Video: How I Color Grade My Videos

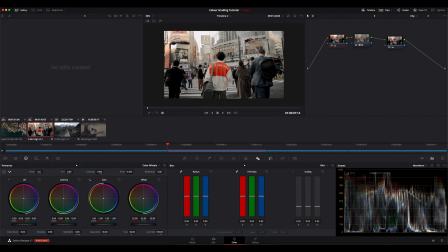[13:34]
However, I think I can draw a little bit more attention to Simon here in the middle by removing some color from the frame. So what I'm going to do is I'm going to come over to the curves tab, and I'm going to navigate across to the hue versus, let me find it, hue versus saturation.
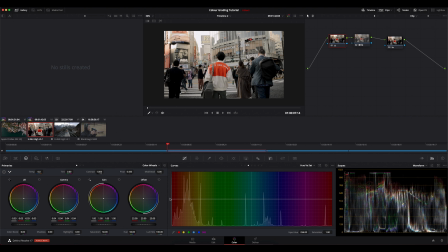[13:52]
So this line is the saturation, and then you can see all the range of colors here. So what we're going to do is we're going to try and pinpoint this sort of yellowish warm color, and I'm going to remove it completely from the shot. So I'm going to draw a point here and maybe a point somewhere around here approaching into the red,
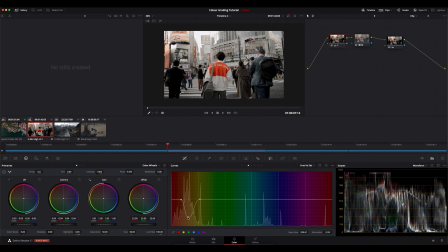[14:11]
and then I'm going to take another point in the middle and then pull that down. So to my eye, that looks a lot cleaner now. We've removed some of that yellow color. So this is the before and then the after, and I think it really draws our attention in. Just quickly here, while we're in curves, I want to show you guys another technique you could use to control colors a little bit more.
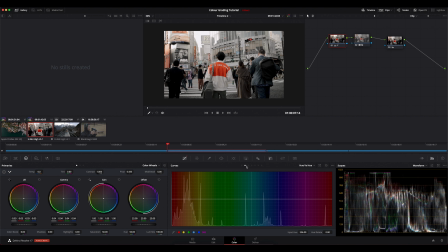[14:30]
So if we come over into the hue versus hue curve here, I can actually draw a point somewhere around here, and then another one over on this side. And I can actually control the color or the hue of Simon's jacket here.
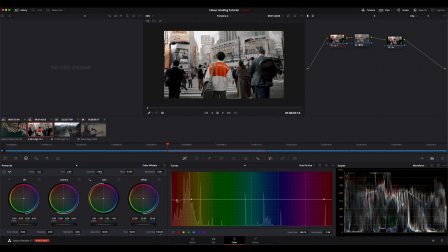[14:45]
So if I start pulling this in a different direction, we can see that we're now starting to control individual colors. So this is a very powerful tool if you want to manipulate individual colors in your image.
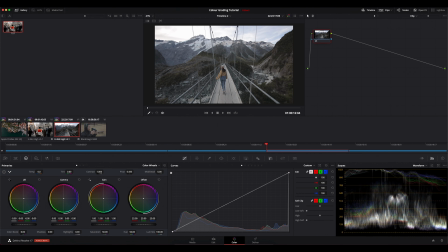[15:02]
All right, so moving on to our next shot, and I'm just going to begin playing around with our color wheels once again. There's a little bit of trial and error in this sort of process, just I guess making the image look right.
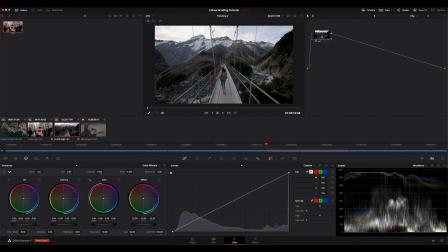[15:13]
In this instance, I'm actually going to pull the gain down because the clouds up here are a little bit too bright in my opinion, and they take away from the focus of the image in the center. So I'm going to bring up the gamma, just pull out those midtones a little bit,
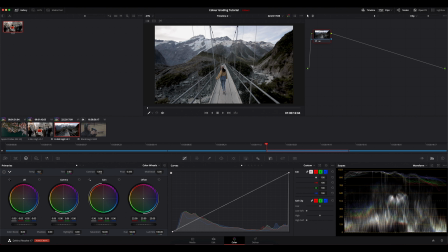[15:28]
and then balance that off with dropping the blacks down again. So overall, I think this white balance is pretty good. It could be a little bit warmer, so I'm going to use the offset to give it an overall more warm and then slight magenta sort of tint.
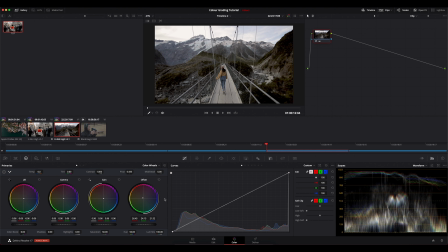[15:45]
And as you can see, before and after, it's looking much better now. I'm also going to increase the saturation here till it's looking good. I think that's good around there.
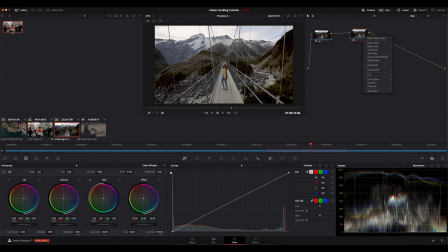[15:58]
I'm going to make a new serial node now, and I'm going to once again add a LUT to this footage,
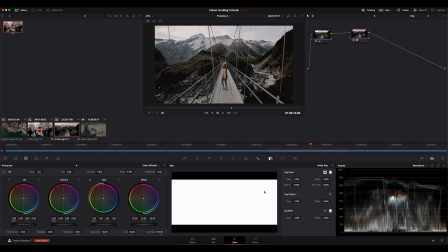[16:06]
and this is a bit extreme, so I think I'm going to make it 50% opacity this time.
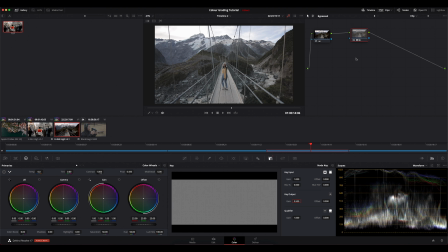[16:12]
It's looking good. So that's before and after.
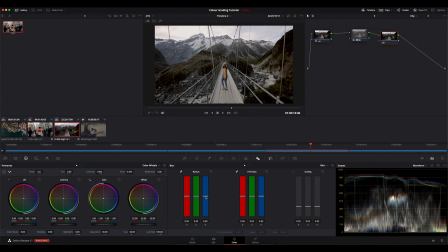[16:17]
One more node for our sharpening, and I'm just going to add some subtle sharpening once again.
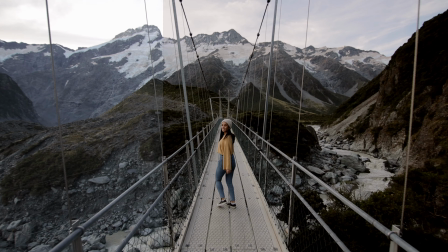[16:24]
I think that might be a bit too much actually. Seems about right. And I'm pretty happy with that. So that's the before and then the after.
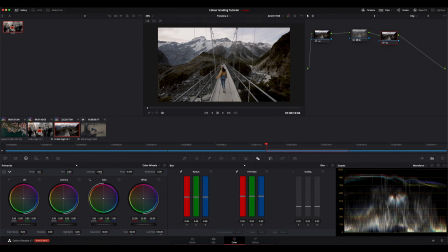[16:38]
So just for this last clip, I wanted to show you guys how you can copy a grade from one clip to another. So if we come back to the last clip that we graded, I'm just going to right click here inside the frame and click grab still. So that's going to copy all of these nodes in order exactly how they are on this clip.
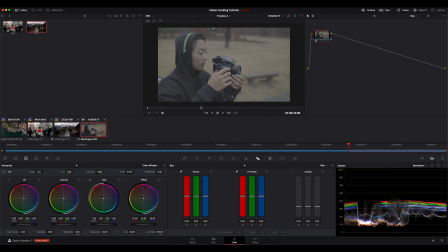[16:55]
And if we come over here to this next one, another shot of Simon here shooting on his film camera, and then I come over here and right click apply grade, and that's going to add that grade. So obviously this is going to work really well when you've got a sequence of clips from the same day, the same lighting conditions, etc.
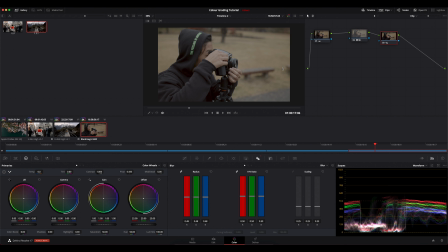[17:15]
However, this is a completely different day, completely different location, so we probably need to come back and fine tune this image just a little bit.
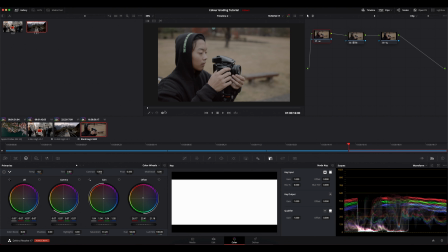[17:32]
So I'm pretty happy with that shot overall. So as you can see, that's the before and then the after.